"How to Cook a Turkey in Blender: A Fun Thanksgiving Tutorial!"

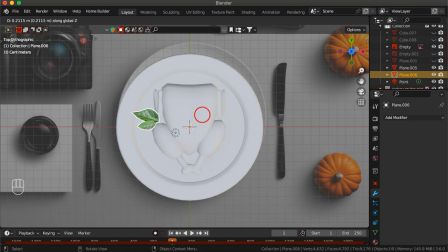To arrange the leaves around the turkey, I'll use copies of these two leaf models and distribute them in a circular pattern around the turkey. This technique ensures the scene looks full and festive without requiring too much additional modeling. With the leaves placed, the scene is beginning to feel more festive and complete.
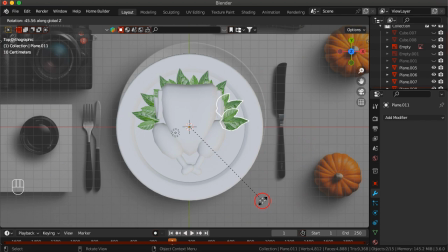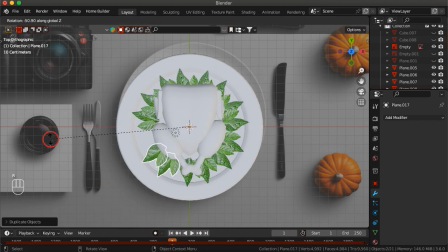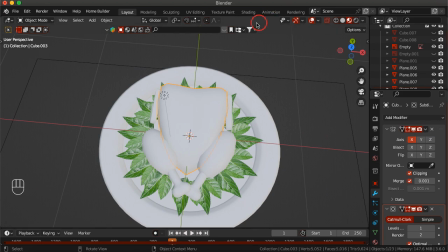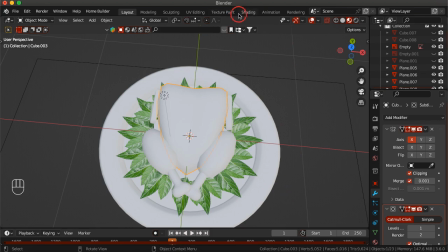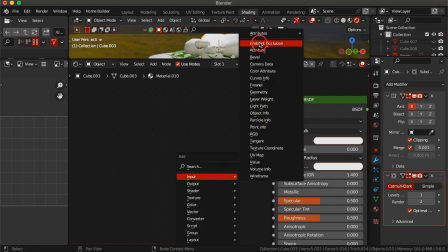To make the turkey look delicious and realistic, I created a custom texture that added detail and imperfections to its surface.
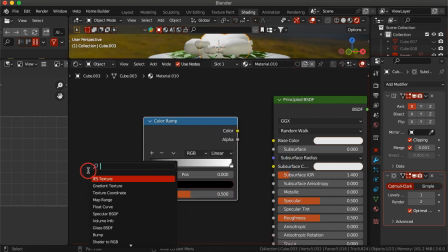Here's how I achieved it. First, I added a Voronoi texture node in the shader editor.
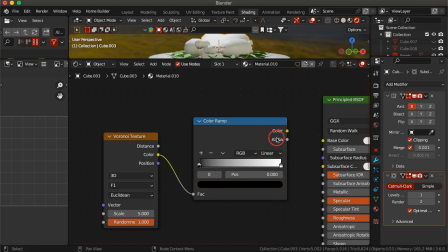This was used to create a subtle pattern for the turkey's surface, simulating the slight unevenness you might see on a real roasted turkey.
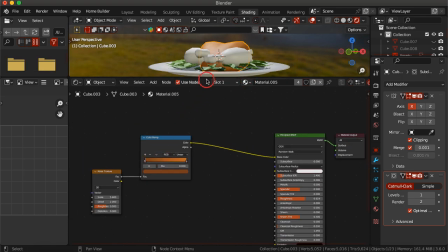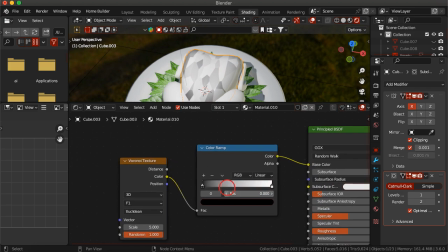Next, I connected the Voronoi texture to a color ramp node, adjusting the sliders to control the contrast and distribution of the pattern.
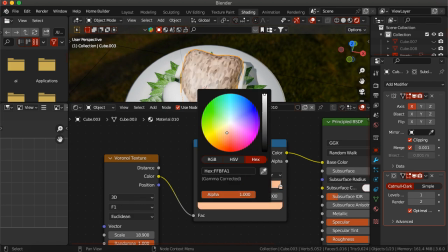I selected warm, golden brown tones for the color ramp to mimic the colors of a perfectly roasted turkey.